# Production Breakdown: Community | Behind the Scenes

Hi, I'm Anthony, director here at Pixel Planet Studios. And I'm John, the director of photography here at Pixel Planet.
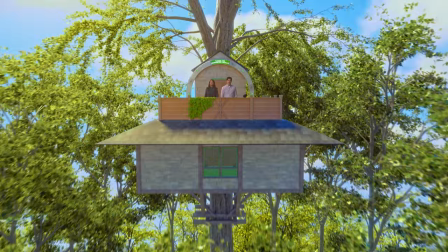(0:05)
And today we're going to look at a local commercial that we did for a bank. And the title of the spot is called Community.
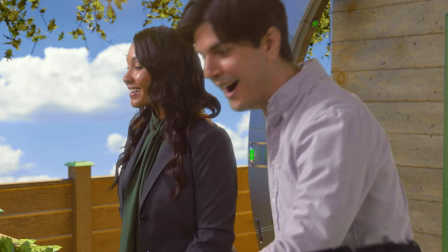(0:11)
We're going to do some behind the scenes, talk about some of the camera equipment we use, some of the crew, the personnel, the logistics.
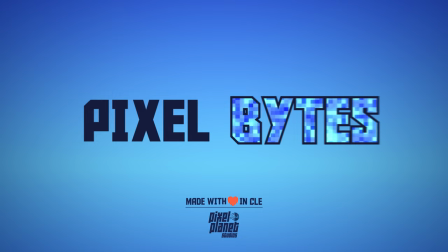(0:18)
So without further ado, let's hop in.
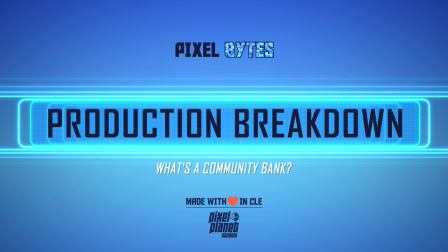So the first thing that we're going to take a look at is the opening scene. And this is where we meet our two characters.
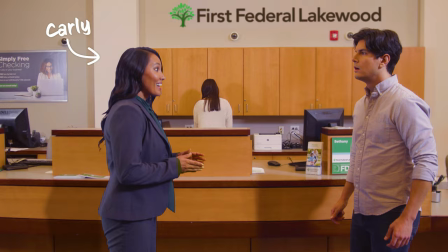(0:32)
We have Jim and Carly, and Carly has these magical properties where she can essentially make a portal open up anywhere. And she's going to take Jim around to all these different locations to let him know what a community bank does.
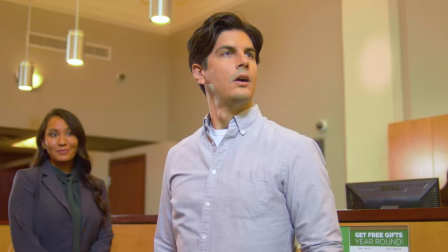(0:46)
And so there's a lot of challenges that come along with making sure that the practical elements that we're creating on set are going to match the visual effects that we'll be putting in later.
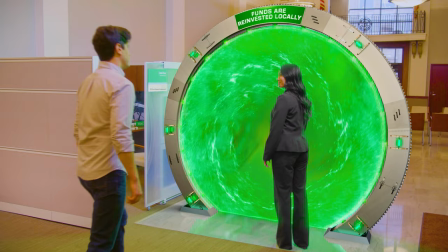(0:55)
So for this one, it was also really difficult to work with a giant nine foot portal that doesn't exist.
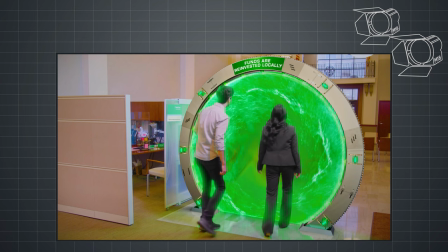(1:01)
we knew that the portal's color we knew approximate size so for this scene we just did two m18s over on this side here blasting towards this wall kind of making a little bit of daylight flying in this is some natural light coming in here and then what we actually did for this one to accentuate the green as
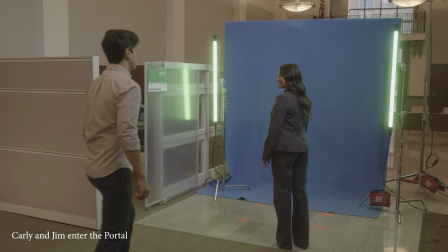(1:21)
they walk in the portal is just two c stands with some quasar tubes facing this way so they'd actually be cast in green as they walk through the portal
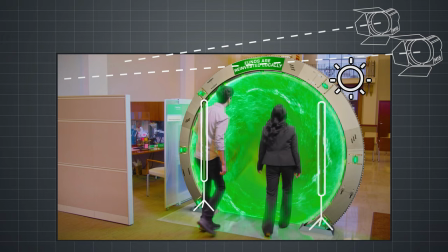(1:27)
and we had a quite a bit of mixed lighting on set and found it a real challenge in post to kind of match the bluish m18s and the funky overhead lights that we couldn't turn off as well as the daylight coming in here so it was a really heavy uh mixed scene with
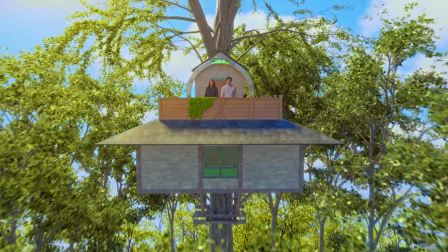(1:45)
a variant of colors going on in it so we're at our second scene and speaking of magic we've now appeared in a tree house the
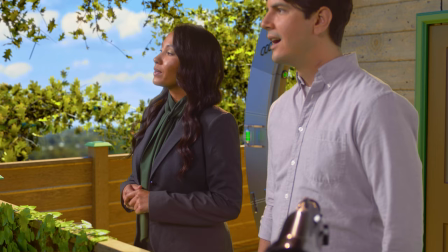(1:52)
idea behind this was one their logo is a tree so it makes sense to be in a tree but two we wanted to kind of create this world
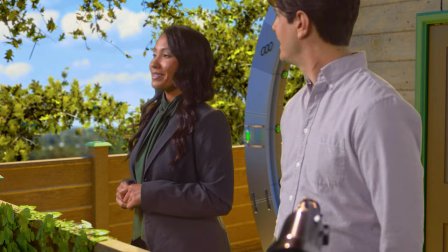(1:59)
where they would get in this magical tree and it could rise far
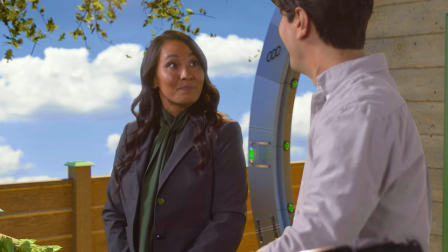(2:03)
beyond the height of any tree ever created in the history of nature and
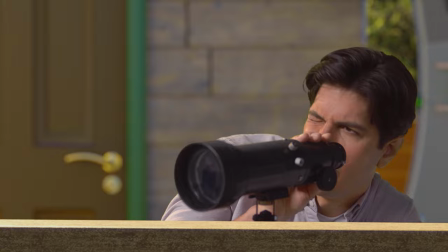(2:08)
be able to show the breadth of what the community bank looks like from an aerial view and so this was all shot in a sound stage and
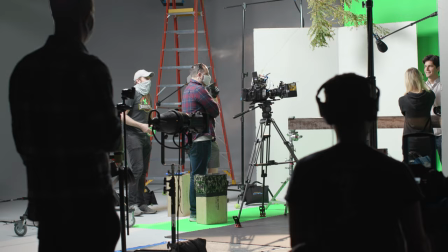(2:17)
we did this actually the morning before we ended up at that bank lobby to shoot that portal scene and there were a lot of challenges here one because we're trying to recreate the sun and Two, we have a couple of gags and things working in here where we need to be really diligent about whether we're choosing green screen or blue screen options.
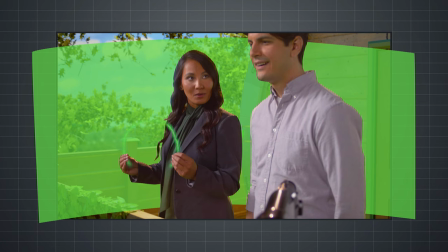(2:36)
So for this one with the lighting, this was all completely surrounded with green screen.
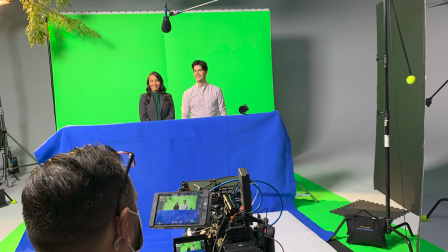(2:41)
Also this front post here did not exist. It was actually a draped cloth over some C stands just to create the balcony.
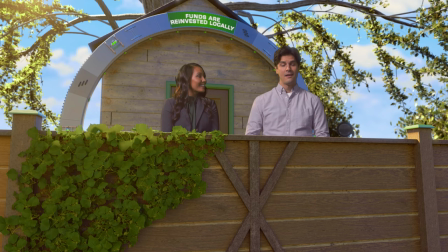(2:48)
We did that in blue and the background in green because
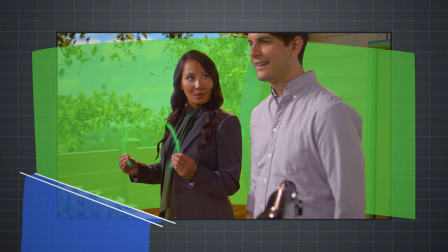(2:53)
the part of this scene where actually throws money out we would have an issue in compositing if we had green on green and then for the lighting breakdown we had some
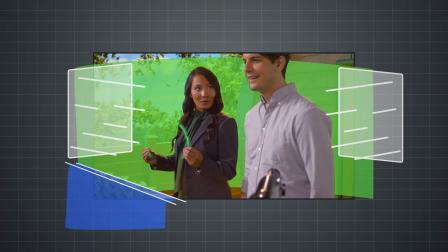(3:02)
eight by diffusion on this side eight by diffusion on this side with two airy sky panel 360s blasting through them just to light them up a bit and then actually back here we had an m18 going
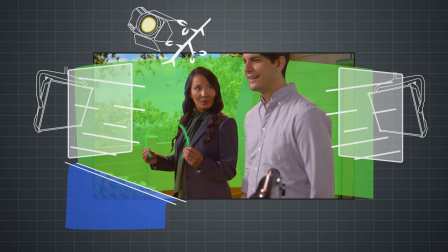(3:16)
through a branch to kind of and i believe we warmed it up a little bit to kind of cast a shadow on the edges.
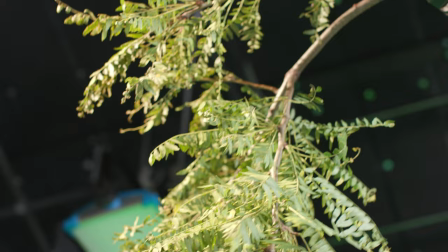(3:24)
And you can kind of see it right here, that M18. And we actually grabbed a branch from outside so we can get a little of that cut to make it feel a little more intimate that they're actually there and not on a soundstage with the green screen.
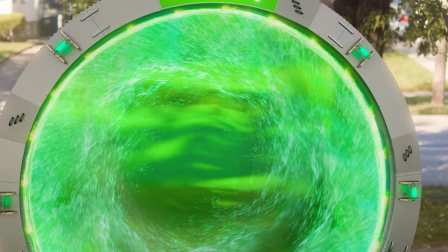(3:34)
So our third sequence, we find our characters, Jim and Carly, coming out of the portal into a residential neighborhood.